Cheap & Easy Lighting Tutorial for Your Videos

So a lot of people ask me, Pat, what kinds of equipment do you use for your videos? Well, all that stuff, which I know isn't really practical for those of you who are at home and shooting videos for your own YouTube videos or even online courses. But in this video, I wanna show you a super simple setup with the help of Caleb here, who's actually gonna be filming with an iPhone, which will be a view that you see, which you should see right now.
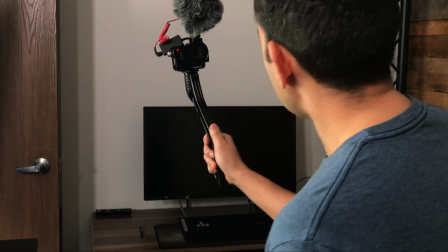23s
Hey everybody. How to film something of quality that is YouTube and or video course worthy. So stick around. All right, so Caleb, before we set this up, I wanted to ask you a couple things. Is an iPhone or an Android, Samsung or whatever, are those cameras good enough now to film? Plenty good enough. Okay, the second question on lighting. Do we need to buy lights or get lighting in order to have good quality video? The only thing buying lights does is it makes it consistent, so you can film at any time of the day. But if you don't have the money for a light or you don't want to spend money on a light, you can use natural light and use the biggest window in your house. Okay, so if we were going to film a course here, but we didn't have all this equipment, where would you recommend we go? And hopefully people might have an equivalent or something similar at their house. I would go to the biggest windows, and I would go to the front green room, the planning room there, because there's windows all on one side, and sometimes I don't even bring lights in there, and we just film using the window. All right, let's go. We're gonna use the iPhone and see what it looks like. Okay, so here's the room that we're in right now. We call this the green room because there's green things in here. But so the first thing I would do is I would turn off the lights. Turn off the lights? Yeah. Why? Because the overhead fluorescent lights, they look like junk.
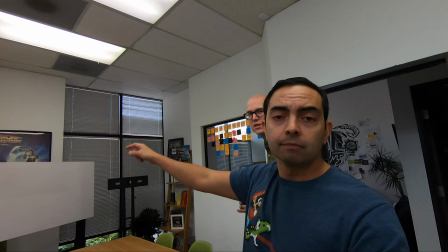93s
If they're on, like, it's a weird color, it gives you weird shadows under your eyes. Turn off the lights. That would be the first step. Okay. Second step would be, right now all the blinds are actually closed, so I would just open them up.
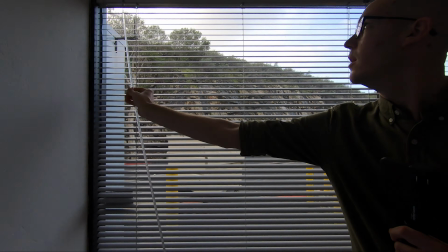107s
Okay. That's easy. Yeah. Not really a nice view out there.
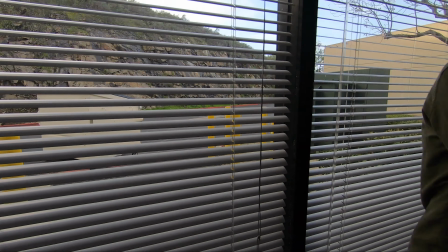112s
Oh, the dumpster? Yeah. But if you look this way now, it's nice, soft light.
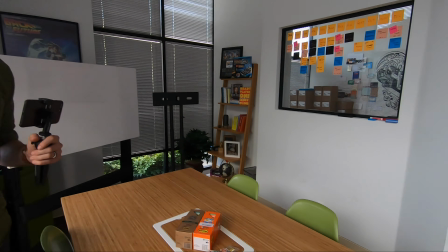117s
Oh, we look this that way. Yeah, nice soft light. You would have to pay a lot of money to get enough lights to make something this size and this soft and beautiful. So, window light. Okay. Third thing, clouds.
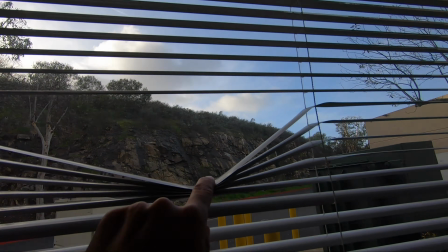130s
If it's a cloudy day, partially cloudy, mostly cloudy, that will impact your filming because the lighting is going to change. So ideally, you either film on a day that's completely cloudy and overcast or a day that's completely sunny. It's these partially cloudy days that you kind of just have to pay attention to the lighting changing, and it might make it harder when you edit.
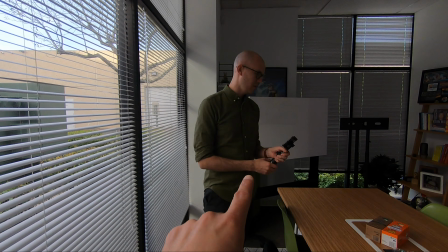150s
Okay, so let's turn the iPhone on right now. Yep. And we'll start to look at that view.
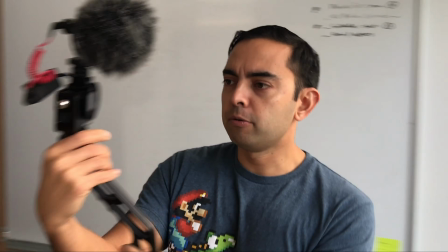155s
And so I'll play behind the scenes here.
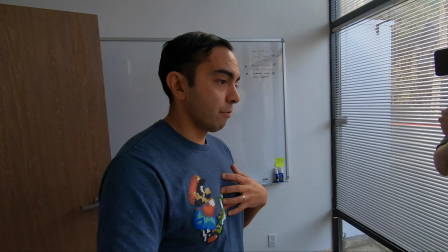160s
If I'm filming a course, I know from experience that I don't want to be sitting like here.
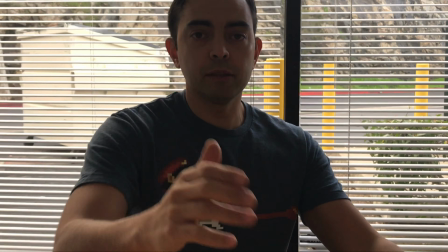166s
Because this is the iPhone view now. Right, so this is where I would be looking. Right now you're really dark and the outside is bright.
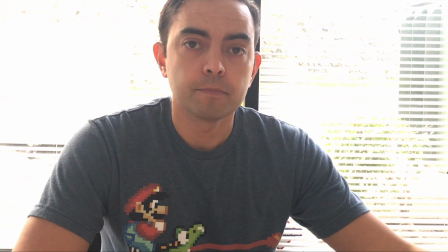173s
And if I try to make you really bright, then the outside is completely blown out and white.
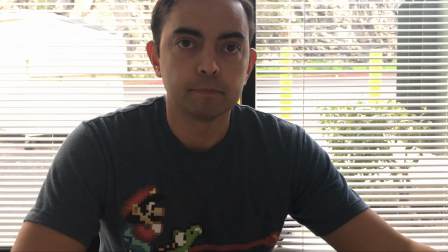178s
So sitting in front of a window when it's really bright doesn't work. That's like a silhouette, right?
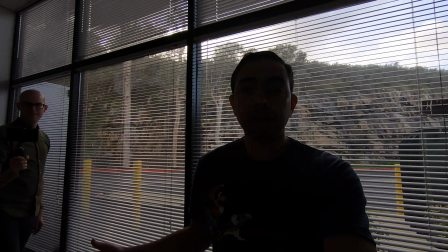183s
Yeah. Okay, so instead I would imagine that having the light facing you would be best, right?
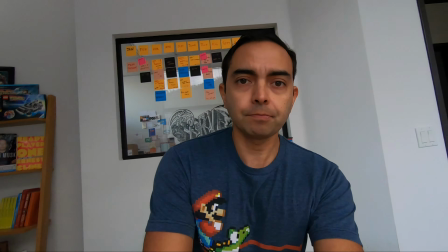189s
So let me go here and let's see what difference that makes.
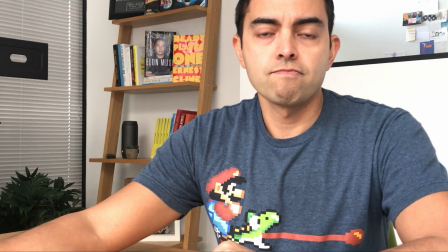194s
So I'm setting down the tripod, a little low, but tap on your face, exposure's good.
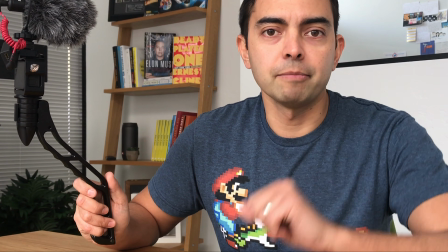201s
That's decent lighting. I don't think I would change much about that. Hi everybody. But how about, let's think of like what's behind me. If you are in a room, what would be best behind you for scenery, right?
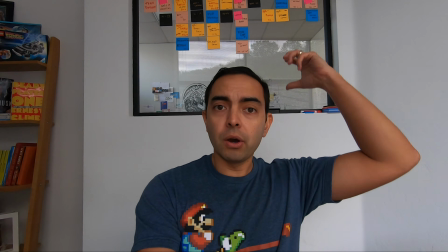214s
Because if I were to go to like this scene, you'd have a half-cut window and some post-it notes, which I really wouldn't want in a course or a video, right? I mean, oftentimes I default to filming with a bookshelf behind you. So having the bookshelf behind you, that's a pretty normal backdrop. So this is actually not a bad angle. Yeah. Would it matter like filming into the corner of a room versus like the flat side? Sometimes corners add depth, but flat side, clean wall. You know, lately I've just been filming with a paper backdrop roll, so I don't have to think about any of that stuff, and I just simplify it, make it be super clean.